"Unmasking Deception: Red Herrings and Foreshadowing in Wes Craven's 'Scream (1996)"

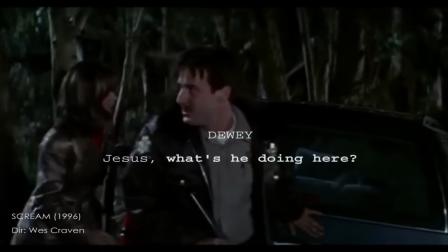Jesus, what's he doing here?
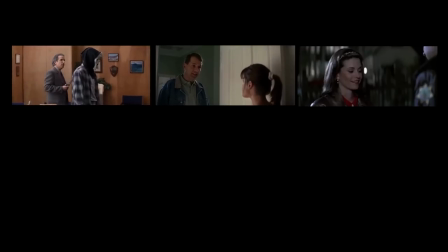Clues and other pieces of information then form our expectations about these characters, only to be fooled.
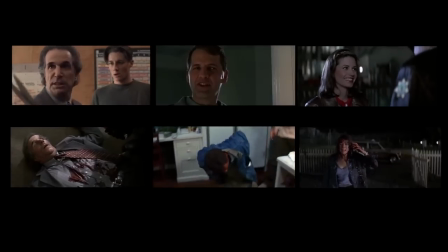But it's not the only device the film uses. Later that night, Sydney gets a call from Ghostface.
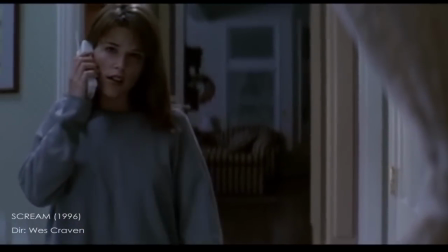Tension is rising. Ghostface is playing around with Sydney about where he could be before he kills her.
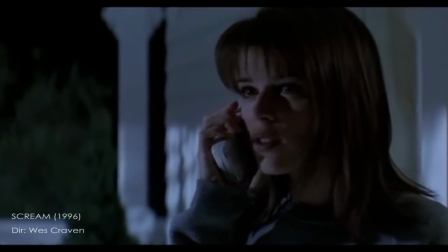We had established earlier that this moment with this closet was a red herring.
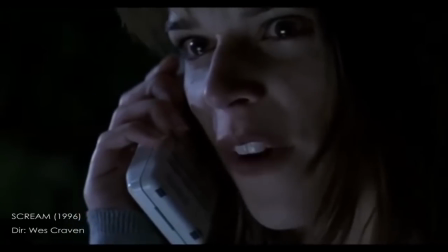Fuck you, you creep.
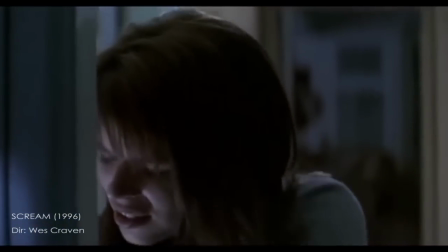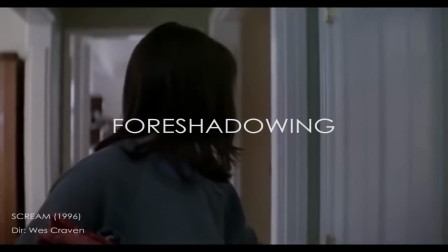One can also argue that this moment acts as foreshadowing, as this is the same closet the killer jumps out of later in the film.
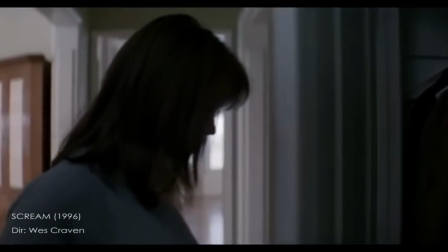Now let's talk about the villain. That scene with the closet, that moment was disguised as a red herring when it wasn't.
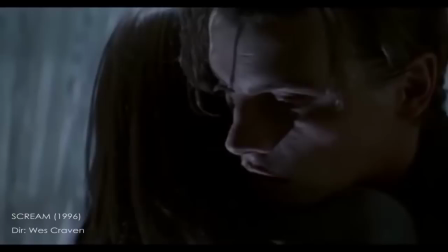It was foreshadowing. And just like that, Billy's involvement in the murders was disguised as a red herring when in fact it wasn't.
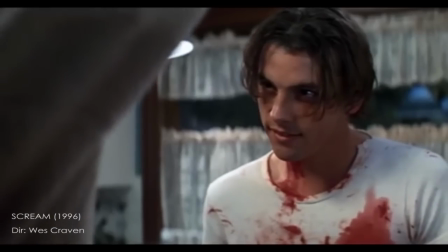There was plenty of foreshadowing to show that his character was one of the killers from the very beginning.
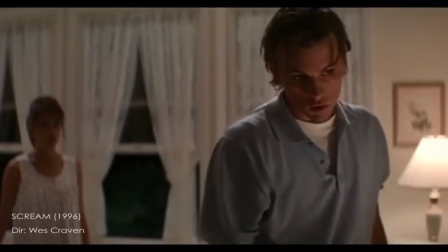In our first encounter with Sydney and her boyfriend Billy, they talk about their relationship.
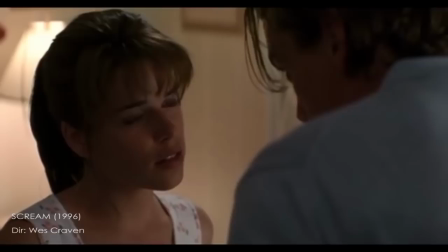Billy turns on the radio and a song starts playing in the background.
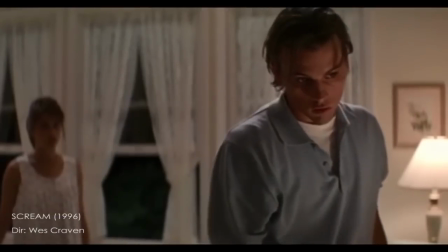The camera angle shifts to a much lower angle as Billy is persuading her, but pay attention to the lyrics.
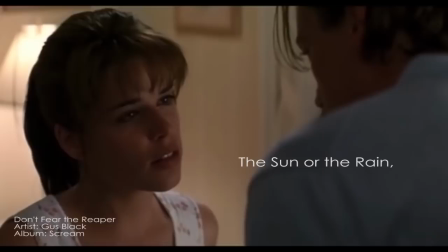I just thought maybe we could do a little on top of the glow stuff.
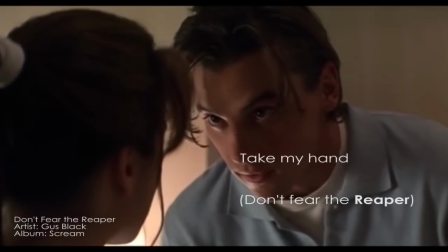Okay. Yeah? Yeah.
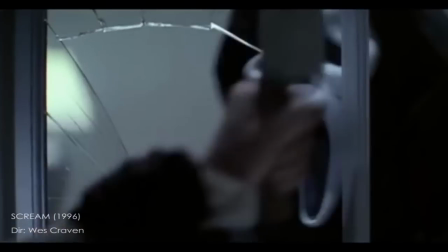The way Ghostface is represented within the film, the black cloak, the hood,
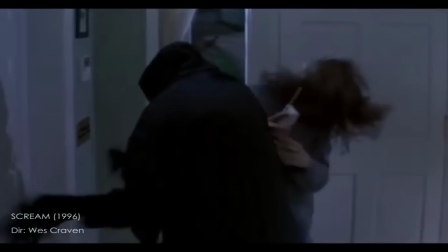the description is quite representative of a Grim Reaper, a personification of death.
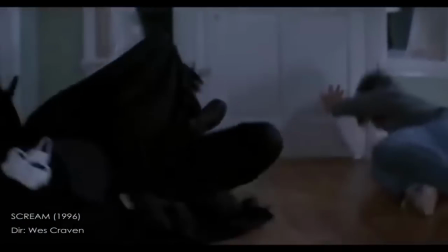As Ghostface plays around with his victims, no matter how his victims win by beating him at his games, they still die.
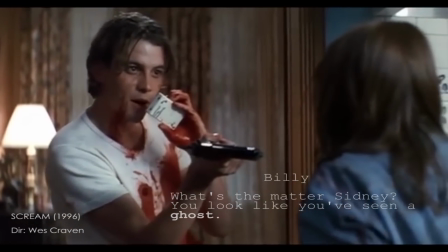What's the matter, Sydney? You look like you've seen a ghost. It's all part of the game, Sydney.
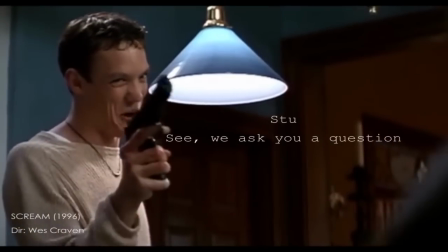It's a fun game, Sydney. See, we ask you a question, and if you get it wrong, you die.
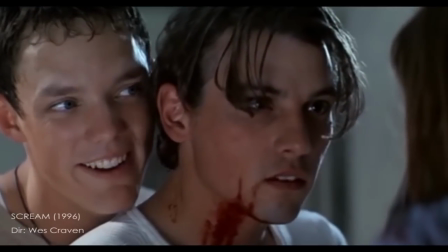You get it right, you die.
Stu's character is also foreshadowed to be one of the killers as well through the use of dialogue.
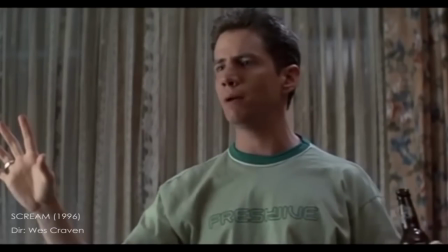Ever, under any circumstances, say, I'll be right back. Because you won't be back. I'm getting another beer.
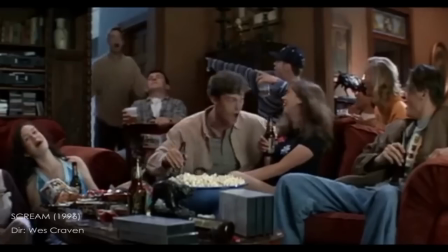You want one? Yeah, sure. I'll be right back. You see, you push the laws and you end up dead.
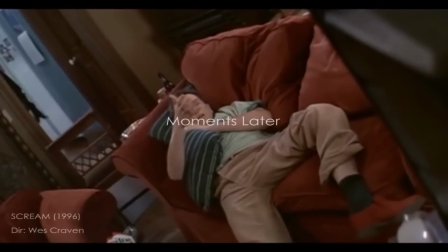Okay, I'll see you in the kitchen with a knife. Oh, there he is. I told you. I told you.
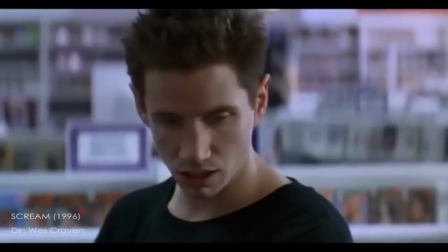Behind you. Behind you.
Even in this scene, Randy pretty much solved the entire mystery halfway through the movie.
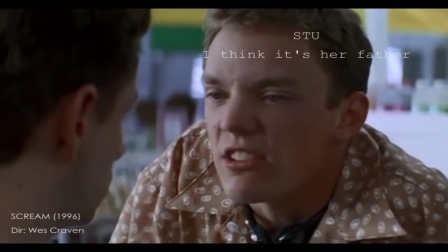You know what I think it is? I think it's her father. And why can't they find her pops, man?
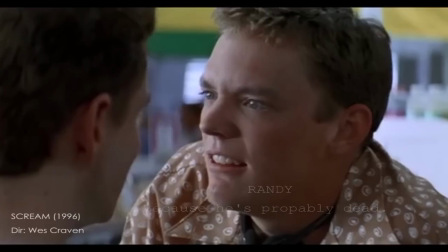Because he's probably dead. I'm telling you, the dad's a red herring.
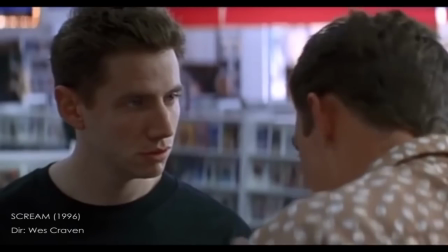It's Billy.
Randy dismisses, stating that the father would be a red herring, in which he was.
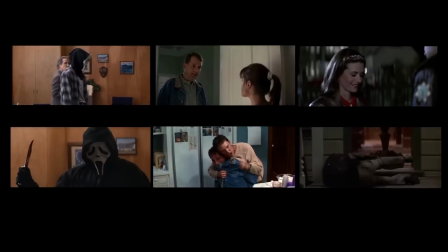Just as the director uses red herrings to mislead the audience, the killers use a red herring to mislead the characters.
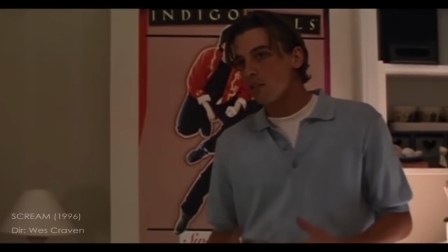Another thing I want to add to this analysis is the use of color.
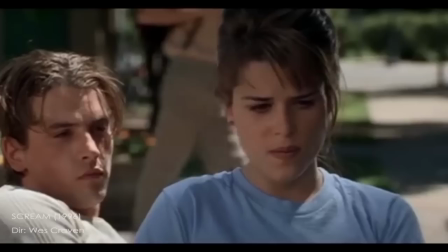The film utilizes color with Billy's clothes to show the audience that Billy is the killer right before he is in custody,
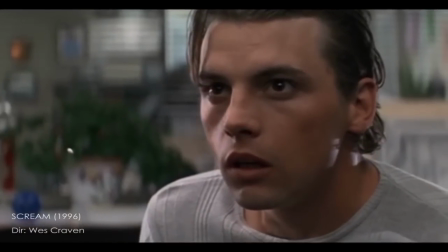and after custody, color is used to convince the audience that he is innocent, just as he's trying to convince Sydney.
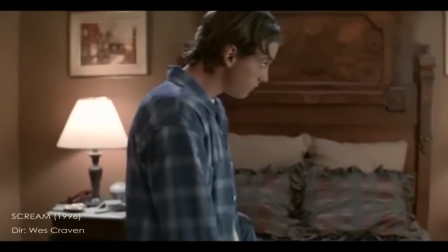The film does this to shift the audience's perspective about Billy.
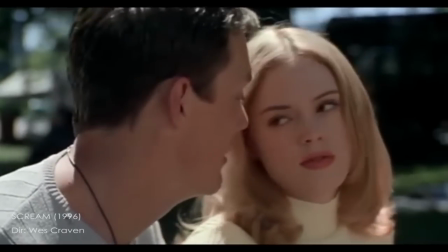With our first scene with the group, Billy and Stu are shown to have the same grey shirt with a similar pattern.
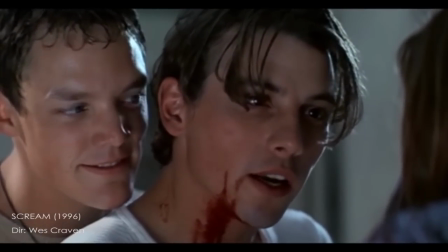It is later revealed that Billy and Stu are the killers, and this is a visual aid to how they were partners in crime from the very beginning.
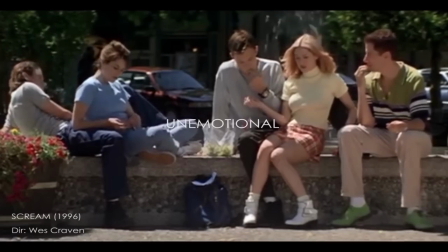Grey is an unemotional color. As you see the group of friends sitting together with bright clothes, the real killers are just hiding in plain sight.
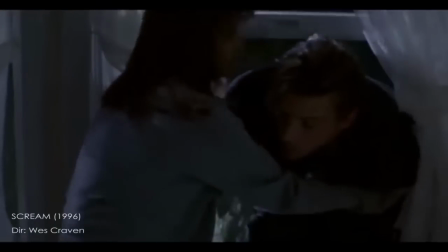Later that same day, Billy is seen with the same shirt and a black jacket,
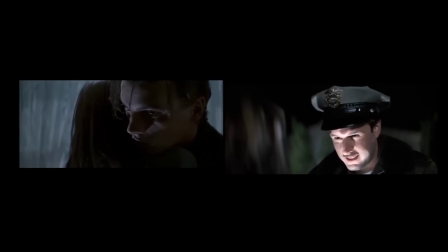especially with low-key underlining, a common technique used to identify an antagonist in a horror film.
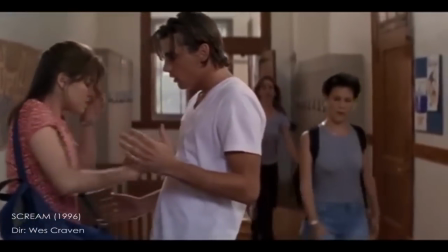But the film then backtracks with the use of color on Billy, now in attempts to convince the audience that Billy isn't the killer.